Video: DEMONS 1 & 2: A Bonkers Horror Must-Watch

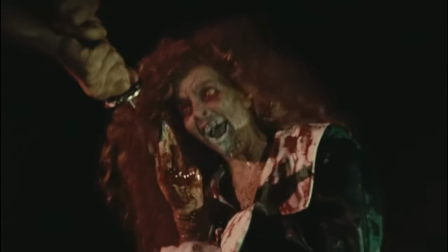4:10 Demons isn't really concerned about adhering to any one of these subgenres, and instead is a sort of cosmic gumbo of all of them,
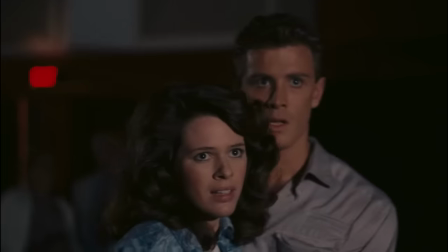4:17 transitioning between each when it feels like it for maximum thrills and shocks. Having demons take place in a theater, where the movie being watched is the origin of the demonic curse that's about to be let loose,
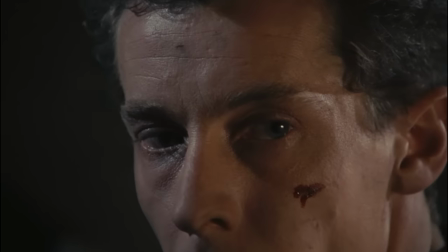4:29 is a fantastic way to quietly get past the sense of security viewers have while watching film.
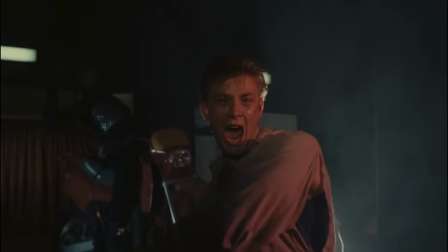4:34 I've discussed this many times before, but a massive appeal of horror is that we can indulge in our fears played out in really big ways,
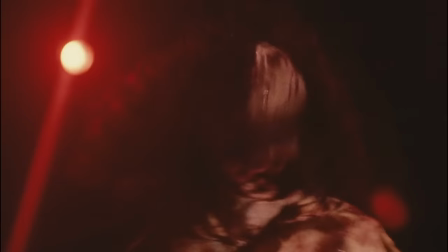4:42 while being safe knowing that ultimately everything we see is fake, and nothing we're experiencing can ultimately harm us. By having the horror of the movie reach out beyond the movie screen, and at one point literally rip through it,
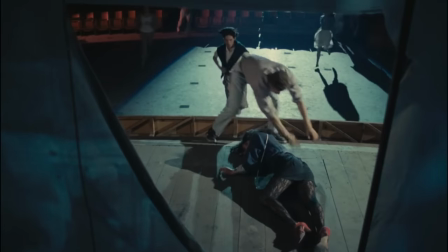4:55 Bava is toying with our idea of the safety of the film-going experience.
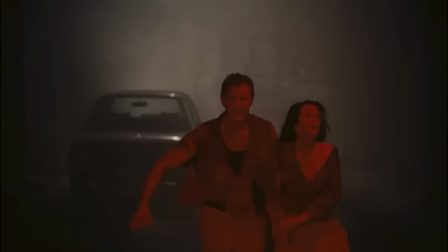5:00 If the demons of the movie can escape their film, then why can't demons the movie escape as well?
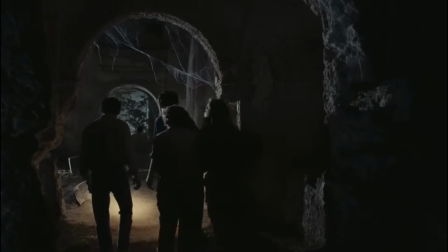5:06 Both aesthetically and culturally, demons is filled with gothic and punk influences, creating a modern, splattery take on ancient curses.
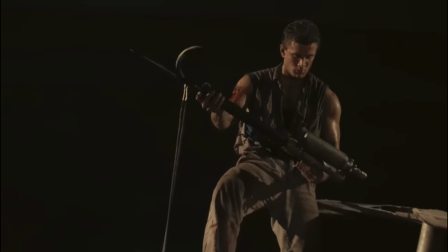5:15 So much of Demons is removed from reality.
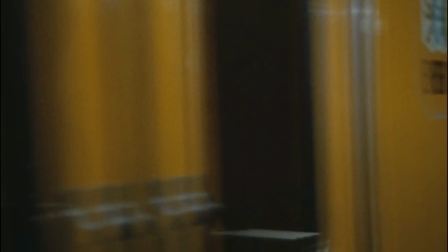5:17 This clearly takes place in Berlin, where it was shot, but nothing about the characters, their lives, or the location speak to any particular real-world place.
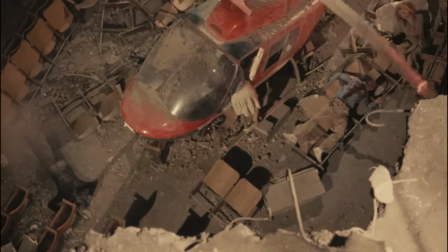5:25 As the film becomes more and more exaggerated, its removal from reality becomes more apparent.
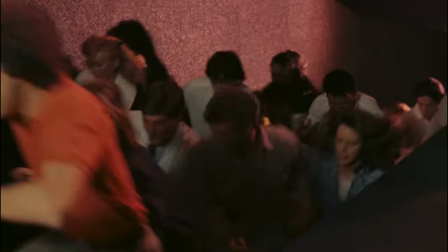5:31 Nothing about Bava's movie is all that related to real-world fears. There's just enough in here that's toying with our ideas of the safety of the film.
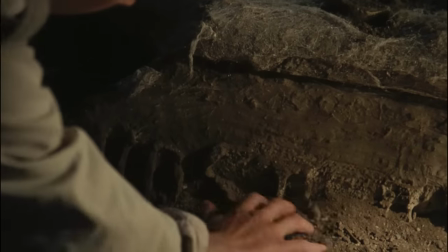5:38 Of course, Demons isn't trying to make a larger statement on the idea of horror as either safe outlet or progenitor of violence,
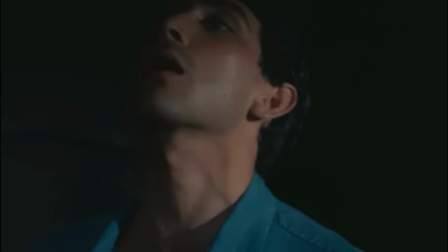5:45 but I love that it's playing with how the terrors we expose ourselves to get under our skin.
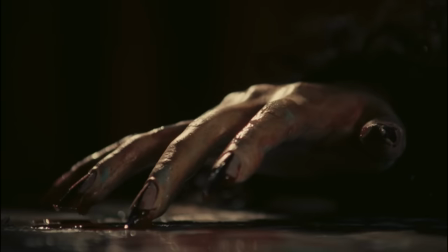5:50 Now, daddy don't get scared, but there's enough shocks and spills in Demons to at least make me wince,
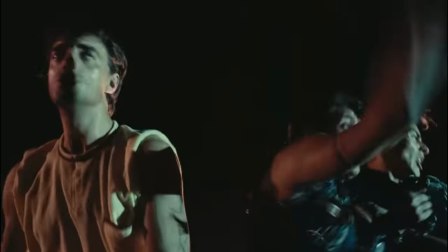5:55 so maybe I'm just a dang-ass freak, but when a legion of bile-spewing Demons starts tearing apart our terrified band of survivors,
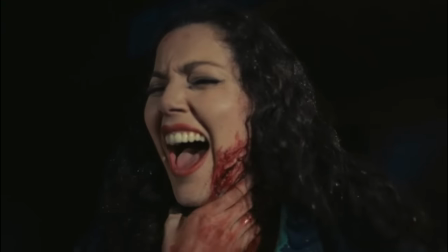6:02 while all sorts of insane electronic rock plays, I'm saying hell yeah, give me more.
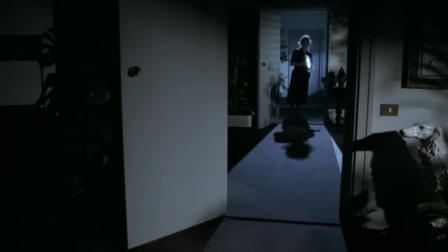6:08 I think that the reason behind putting Demons in a movie theater and Demons 2 in an apartment is to give the film a really fun playground for its horrors.
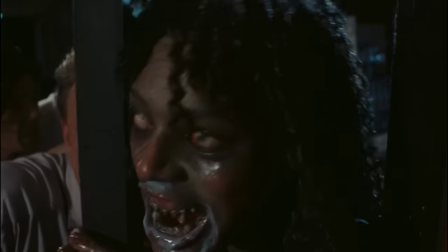6:16 Both films are fantastic examples of how to use your setting to the fullest extent, completely exploring the space and establishing geography in the opening act,
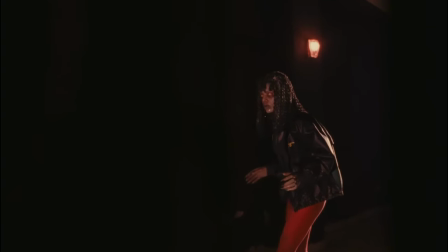6:24 then having the horror play out in the many different mini locations of those areas before
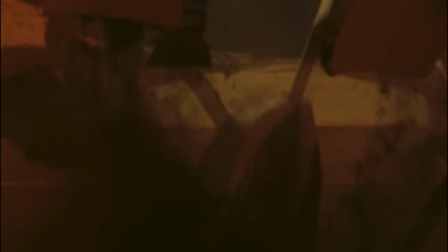6:29 finally breaking the setting and the final act for really unexpected developments you
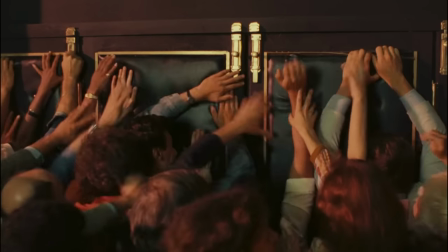6:34 would never see coming. It's not just the film that's haunted, but the entire theater, a modern gothic cathedral whose walls turn against its occupants.
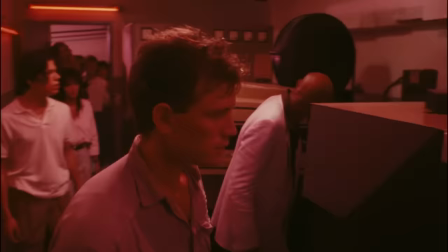6:42 In turn, the people tear it all down.
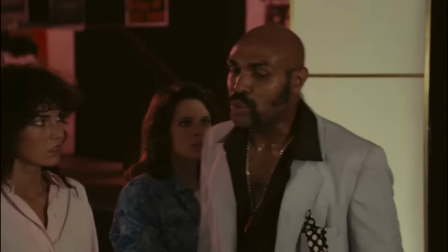6:48 It's here that I have to give special mention to Bobby Rhodes as Tony the Pimp, a scenery-chewing performance that's at the exact pitch the movie is operating in.
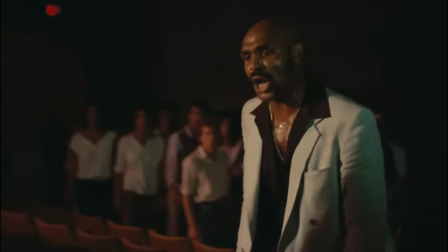6:56 It's so big and obvious, but as the temporary leader of the survivors,
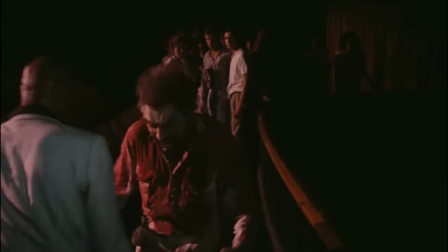7:01 he's exactly what the movie needs before George turns into an action hero.
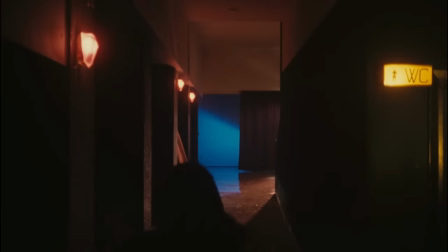7:05 It's a bit of a cliche to say that Italian horror, especially Italian horror of the 80s, is nonsensical or poorly made.
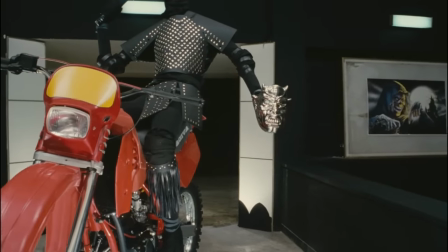7:12 What I think often happens is that the storytelling and pacing of Italian horror is so at odds with American sensibilities
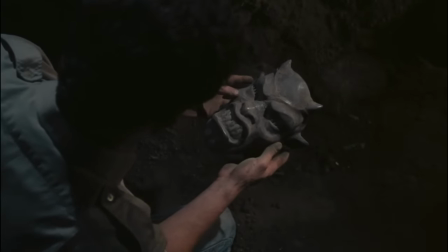7:19 that people unfamiliar with the approach are immediately thrown off by it and ascribe poor quality to it.
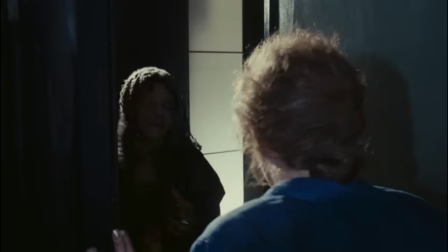7:25 Of course, there's plenty of bad Italian horror movies, but there's plenty of bad horror movies around the globe.
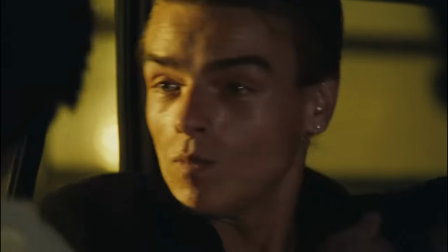7:31 Like most Italian movies of the time, Demons 1 and 2 were shot without on-set sound,
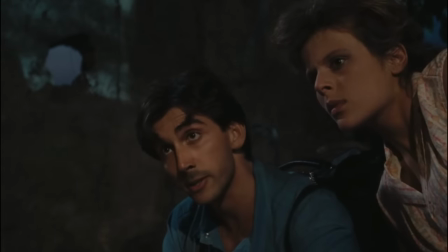7:36 and with every actor speaking their own native tongue on set, with everything dubbed in post.
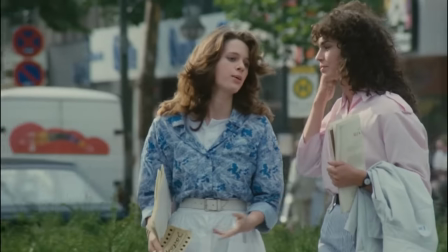7:40 It's a signature movie-making trait in the country, and it always creates a sense of artificiality in what's produced, even when English words are dubbed over English speakers.
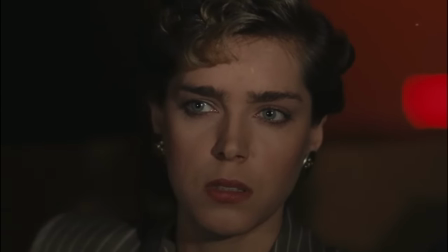7:50 In Demons, it adds to the heightened nature of everything.
What about the movie? I don't know how to explain it.
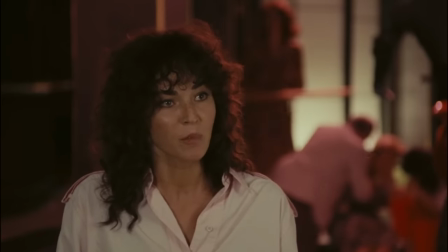7:56 It's just a feeling the movie's to blame for all this. She's right.
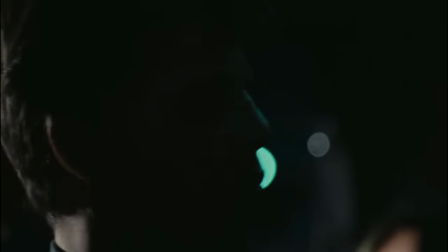8:00 Our screenwriters also know how simple and limited their premise is, so they wisely put in a ticking time bomb in the middle in the form of a bunch of no-good punks on the road,
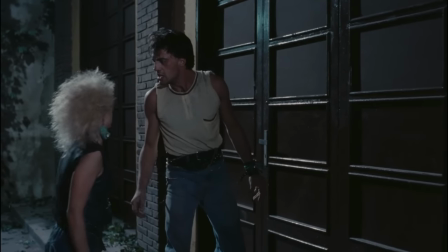8:09 who you just immediately know are going to get in that theater somehow and make everything worse.
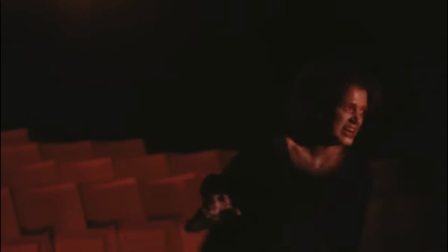8:13 Once the madness starts, cinematographer Jean-Lorenzo Battaglia has the entirety of the film awash in red.